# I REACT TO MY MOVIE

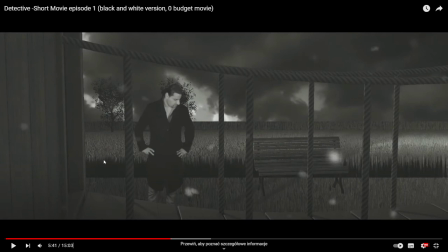I add basically the hair particles right here, and from the plane, and I just try to figure out the lighting, and the lighting is not good. Once again, the bench should cast shadows, but I just cast shadow, and it's like, come on, it's shit.
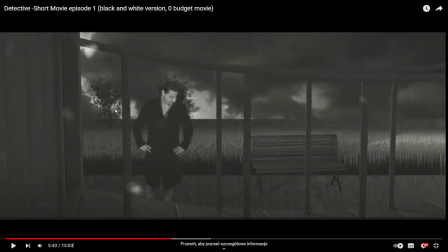I've placed some tree, of course, yes, some stupid image with tree, and later on, this is just images here with his own. And look at this, right here, another mistake. Look at this arm.
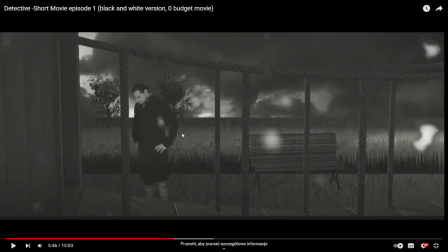Right here, my arm just get cut. So, because basically, my masking is not good too.
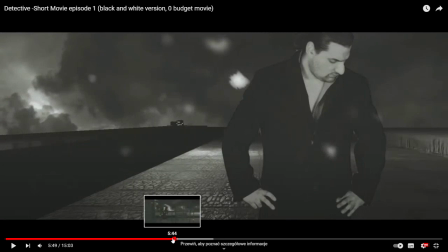I was looking for some traces.
And look at this. This is the same footage that I in the previous shot.
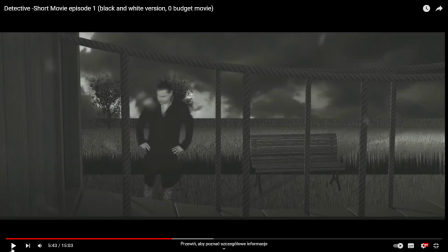I just have right here the hands. And I reuse this. Once again.
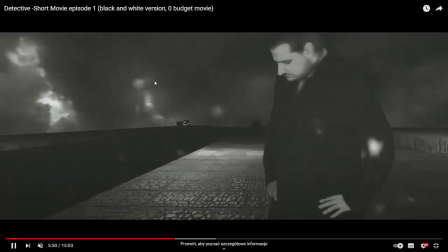I reuse this. Right here. And I put the snow particles to add some basically motion to the scene.
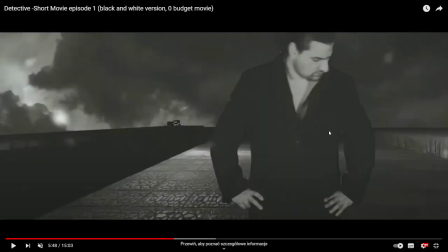And it's shit. This shot is shit too. This is just me and image. And once again, it's not good image in my opinion. You can see the texture is not good.
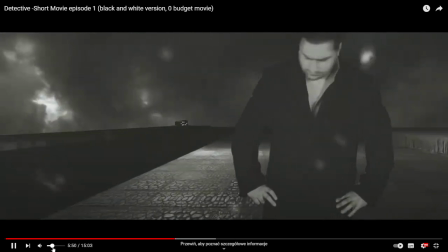And right here is done.
However, I didn't find anything.
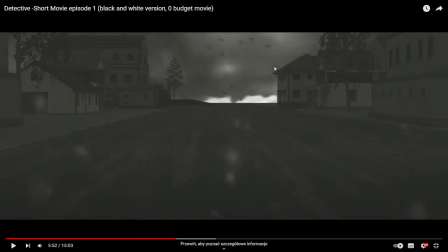Look at the birds. I just found out, yes, for free in YouTube. Some sky. And I rendered this, yes, footage.
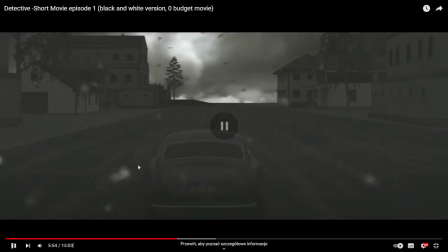On the way to my home, I called.
And look at the size of the birds. The size of the birds are basically bigger than my car.
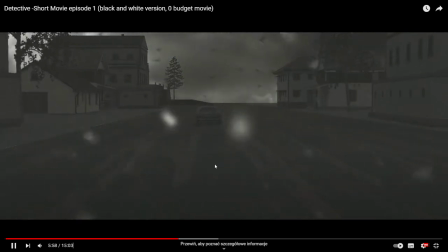My car is just driving right there. Maybe they already have a truck.
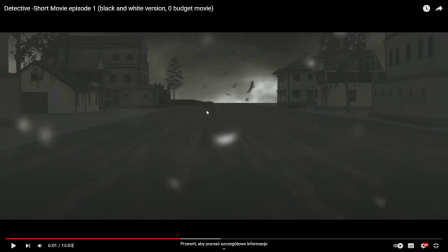It's like, look at this. This bird is bigger than my car. So this is some kind of monster birds, let's go. So it's not done good too. Basically, I learned my lesson, yes. Right here, I just put some very fast, it's look cool, whatever. But later on, I just like,
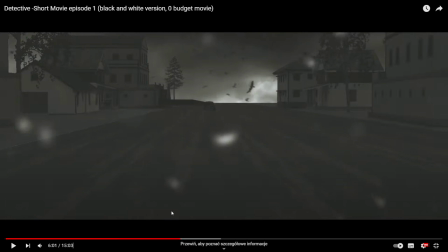holy fuck, the birds are too big, and I don't want to basically do it again, so, because I'm lazy, so it's not that great.
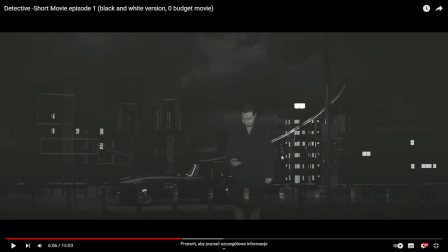This is good shot. Why? Because I placed myself in 3D scene, I rendered this in Blender. You can see the three-dimensional and give this kind of cool vibe to this shot, in my opinion. Like, it's me, once again, import images as planes, green screen, yes,
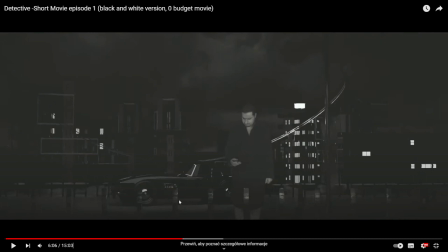key in my green screen, and I just built this scene. So it's like, okay, once again, I just add some fans, car, I just light this stuff, and it looks good. Later on, I just add the sky, once again.
So hi, Jonathan, it's me, John.
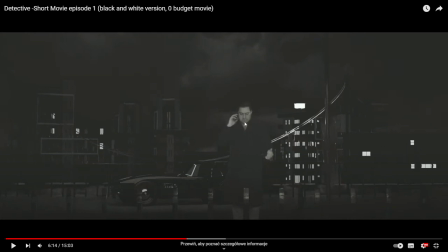I have a request for you.
And once again, I just saying some stupid stuff, it doesn't sink in with the dialogue.
As usual, he started whining and cursing. He knows well that if I ask him for a favor, he will have to bend the law again. And I know very well that he will not refuse me.
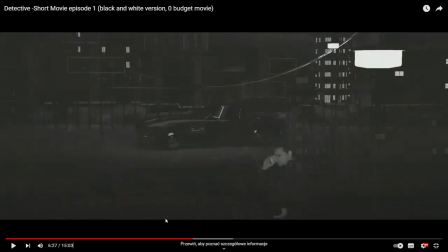I add some, of course, sound effects of the streets to add more, basically, vibe to this, but it's... I think this is the one of the best shots. It gives this kind of Sin City shot, if that makes sense. Because it's done correctly, basically. I just built 3D scene, yes. I'm not using this...
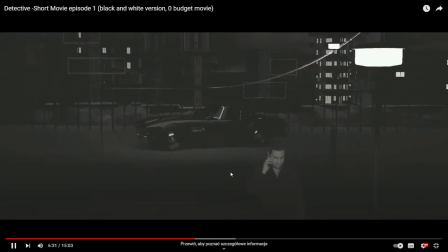Because I saved his life. Twice.
Yes. The camera is moving in 3D scene, basically.
I ask him if the police has any clue about Julia's disappearance, because I'm on...
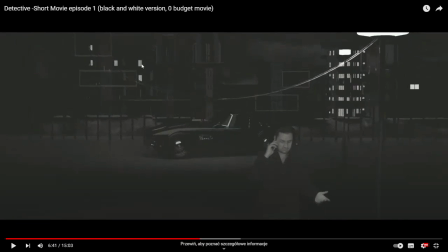To be honest, it will be better to basically just head in the background some lighten up and... basically go in dark some windows. This give a little bit like detail and motion to the scene.
This case.
It is what it is.
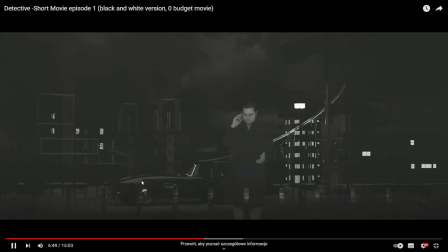I also ask him to send a copy of file cases to my office in exchange for a beer at Eddie's bar.
And I just narrated this very slowly. Why?
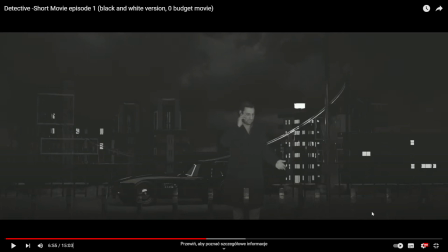Because I have basically this footage like, I don't know, like 1,000 frames, yes, 1,000 images.